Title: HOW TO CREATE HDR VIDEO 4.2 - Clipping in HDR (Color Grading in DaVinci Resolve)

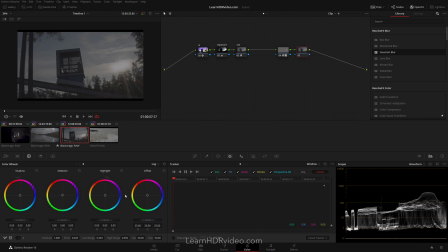252s
Now, on this particular shot, I don't want to keep the clipped area white, so I'm going to introduce a color that blends with the surrounding cloud. Again, I'm going to use the log highlight wheel to accomplish a more targeted adjustment.
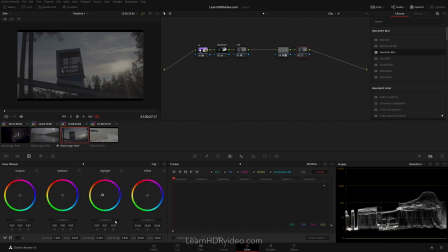272s
Another technique to make this area blend better is to lower the brightness, to make the clip part more in line with the rest of the scene. If we now toggle these nodes on and off together, we can see a huge improvement.
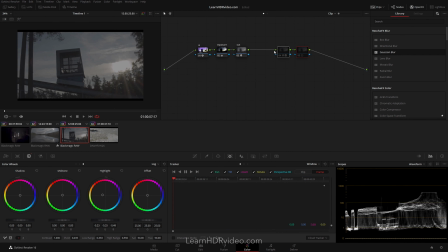288s
And by looking at the waveform scope, you can clearly see how the clipped signal is now nicely rolled off. To not affect the surrounding clouds as much, we can borrow the key from the previous node. Now, I could be done here, although I think the cloud looks a bit flat. So I'm going to try one more thing.
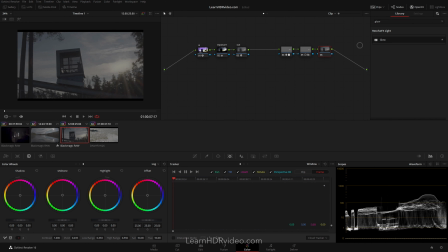307s
To add back some life into the cloud, I'm going to add the Glow OFX plugin to a new node. I'm going to lower the shine threshold to 0.53, and then lower the brightness to around 0.2. This brings the cloud back to life and mixes better with the sun rays coming out of it.
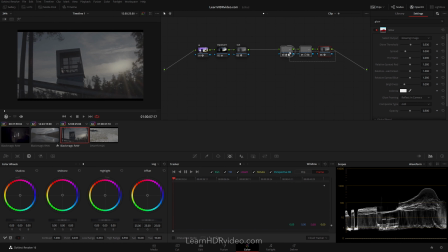328s
By toggling these three nodes on and off together, there's a huge difference from where we started. This can also be seen on the waveform monitor.
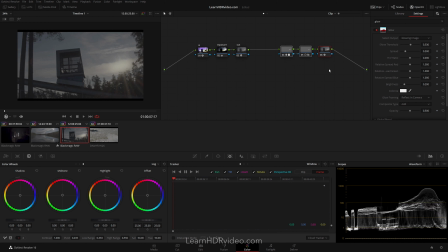343s
Now, some shots might be even more difficult to fix, like when you have clipping of texture objects. That then becomes the job for the VFX department, where they use compositing techniques to add in the missing texture. So here's a summary of the different approaches you can take when it comes to clipped highlights. 1.
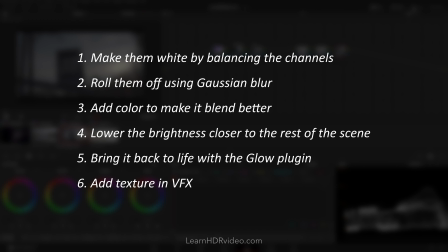362s
Make them white by balancing the channels. 2. Roll them off using Gaussian blur. 3. Add color to make it blend better. And 4. Lower the brightness closer to the rest of the scene. 5. Bring it back to life with the Glow plugin. And 6. Add texture in VFX.
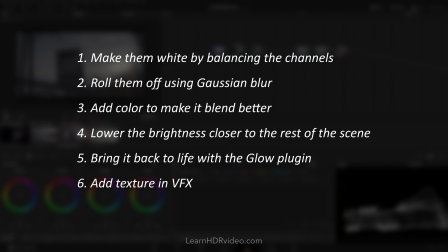380s
Which of these techniques you choose to implement depends on your footage, and what you want to accomplish with your specific shot.